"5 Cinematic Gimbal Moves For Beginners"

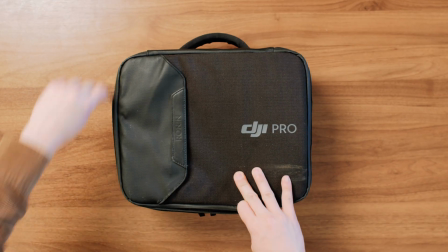0s
So today, you got your first gimbal. You're all excited and shivering with anticipation as you unwrap this holy grail.
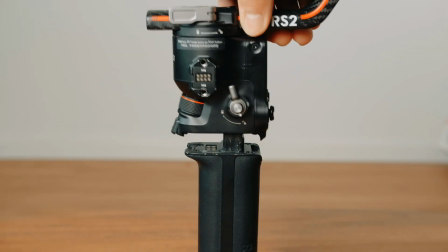7s
You take it out and it smells good. You probably have no idea how to balance the gimbal properly, but you're too excited.
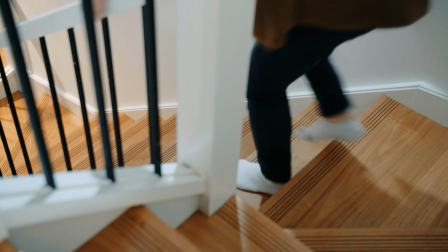16s
Just put the camera on. You then proceed to shoot everything and anything in sight.
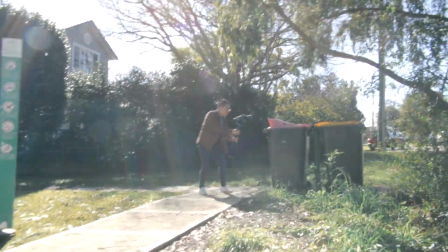23s Jess, what are you doing?
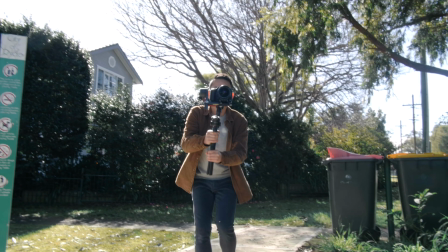27s
Yep, that's right. You realize you look like a headless chicken. Bonk! So today, we're gonna share with you 5 basic gimbal moves that you could do to start your gimbal journey so that you can elevate yourself from this to this.
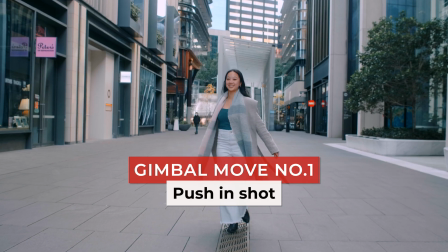44s
Number 1 is the push-in shot. It requires you to push in your camera towards your subject.
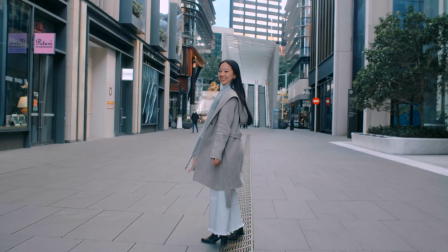49s
You might say, Jason, that's such an easy shot. Any idiot could pull this off.
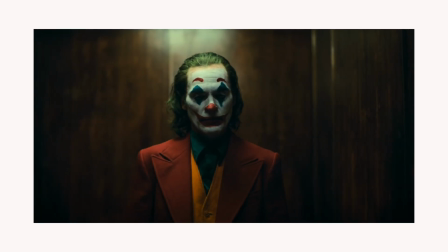54s
But when you understand when to use this shot and how to execute it properly, its impact on its audience can be astounding.
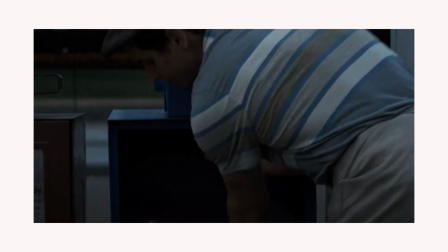62s
You can use this shot to introduce a scene or emphasize on the importance of a subject.
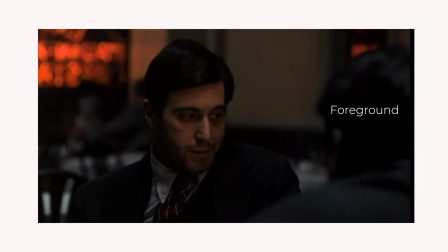68s
One of the best ways to compose this camera movement is use foreground.
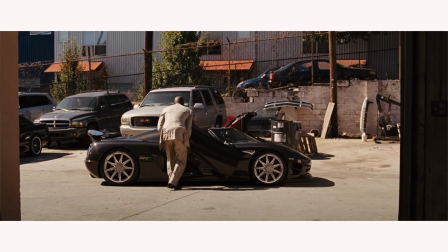74s
Foregrounds such as walls or nature really adds depth into your shot and makes your camera movement feel more dynamic. And what happens if we do the opposite, pushing out?
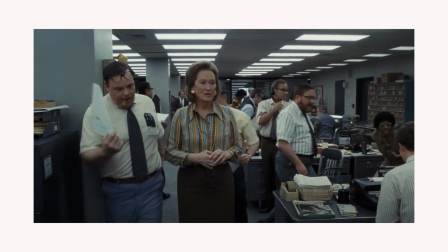87s
This camera movement works well in revealing what is happening in your scene.
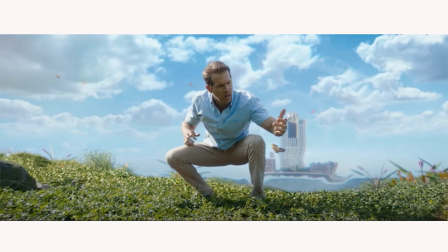92s
It can be something wonderful where the character is in awe in his or her surroundings.
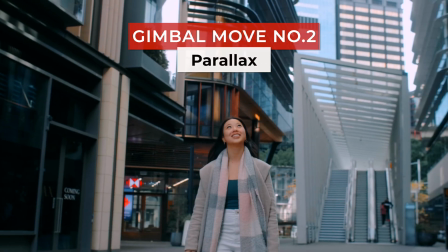98s
Number 2 is the parallax.
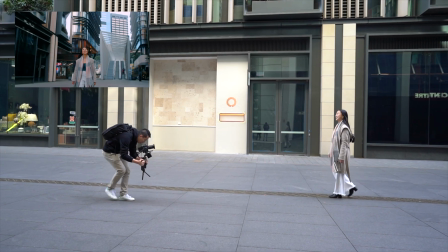100s
This is a slightly more complex movement because it requires you to orbit around the subject while keeping your subject at the center of your frame.
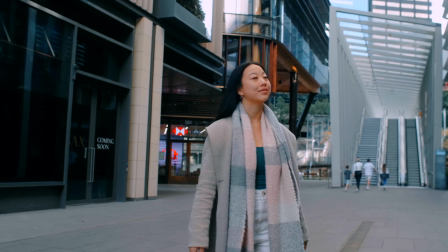109s
The parallax adds a lot of dynamic movement into your shot, and it is a good way to show the environment your subject is in.
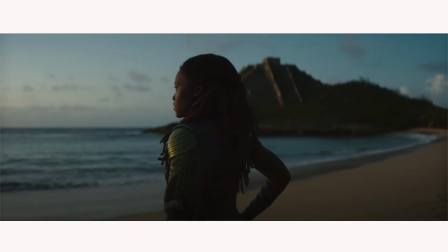117s
Make sure that your focus is centralized on your subject at all times.
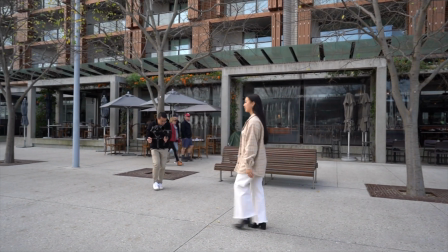122s
Try experimenting with this movement by changing up the angle of your camera or the actions of your subject.
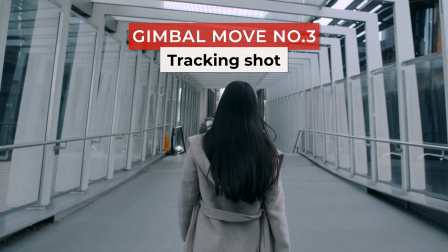129s
Number 3 is the tracking shot. This shot requires you to move with your subject.
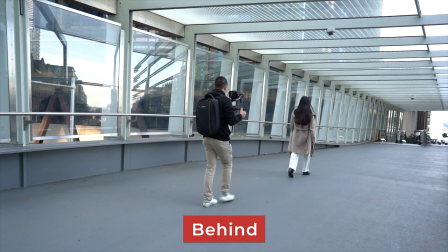135s
And there are several ways you could do this. You can track the subject from behind, from the front,
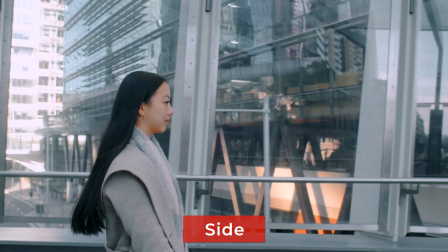146s
from the side, 45 degrees from the subject.
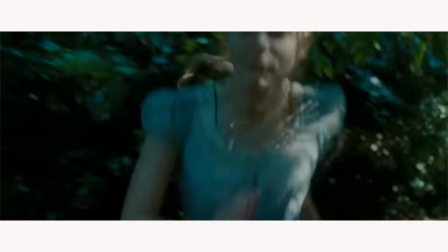154s
When executed purposefully, this camera movement is super engaging as it raises 2 questions.
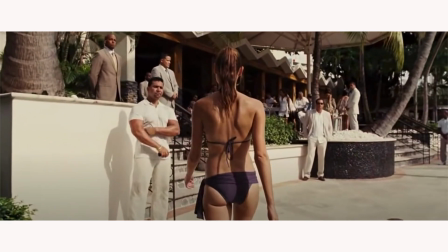162s
Where your subject is going and what will happen when they get there. Number 4 is the boom shot.
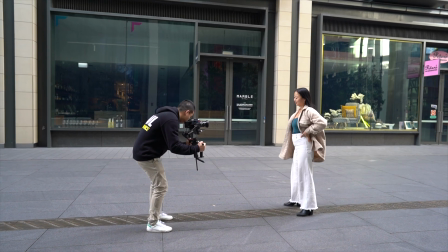168s
To execute this shot, you're either lifting the camera up or panning the camera down.
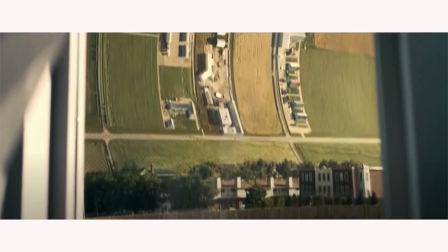173s
It is recommended that you use a foreground for this shot, as this camera movement is great for revealing your subject,
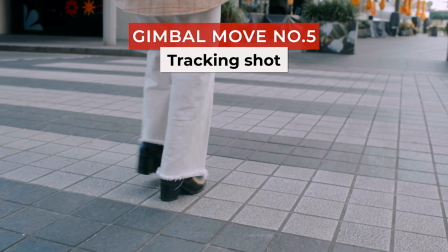181s
environment, or a detail. Number 5 is the ground level shot, and this is definitely my favorite one.
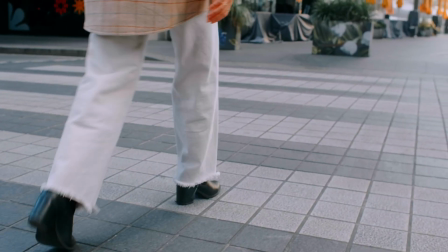188s
Because when you pair a gimbal movement with a ground level shot, your shot will look very dynamic.
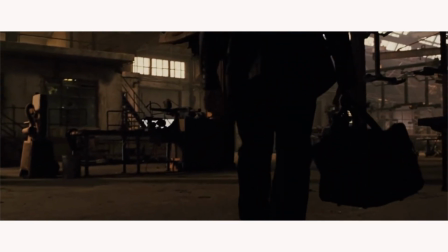194s
This is because the ground acts as a foreground in your frame, making your camera movement very prominent to the viewer. So now that we've shared with you these 5 basic gimbal moves, go out and try them out. And after finding out they're actually not that hard, I challenge you guys to form combinations with them. And this is where some of the more advanced gimbal movements come into play. You can do the pan down parallax shot,
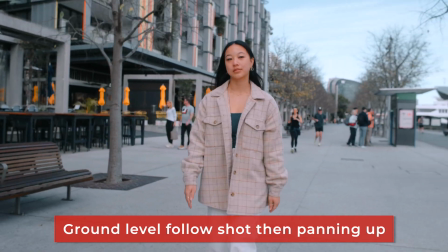221s
a follow shot on ground level and then panning up, and also the barrel follow shot. And moving on, I just want to share with you some tips and tricks that could help you guys execute your gimbal moves better. Tip number 1, do the ninja walk. If you're just walking normally, you might find that there might be jitters in your footage.
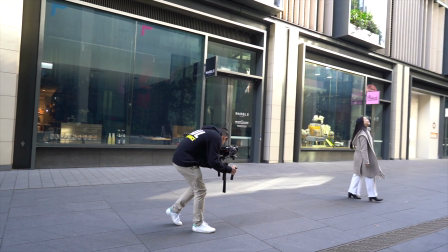242s
What you want to do is really have your knees slightly bent and you want to walk with your heel to toes.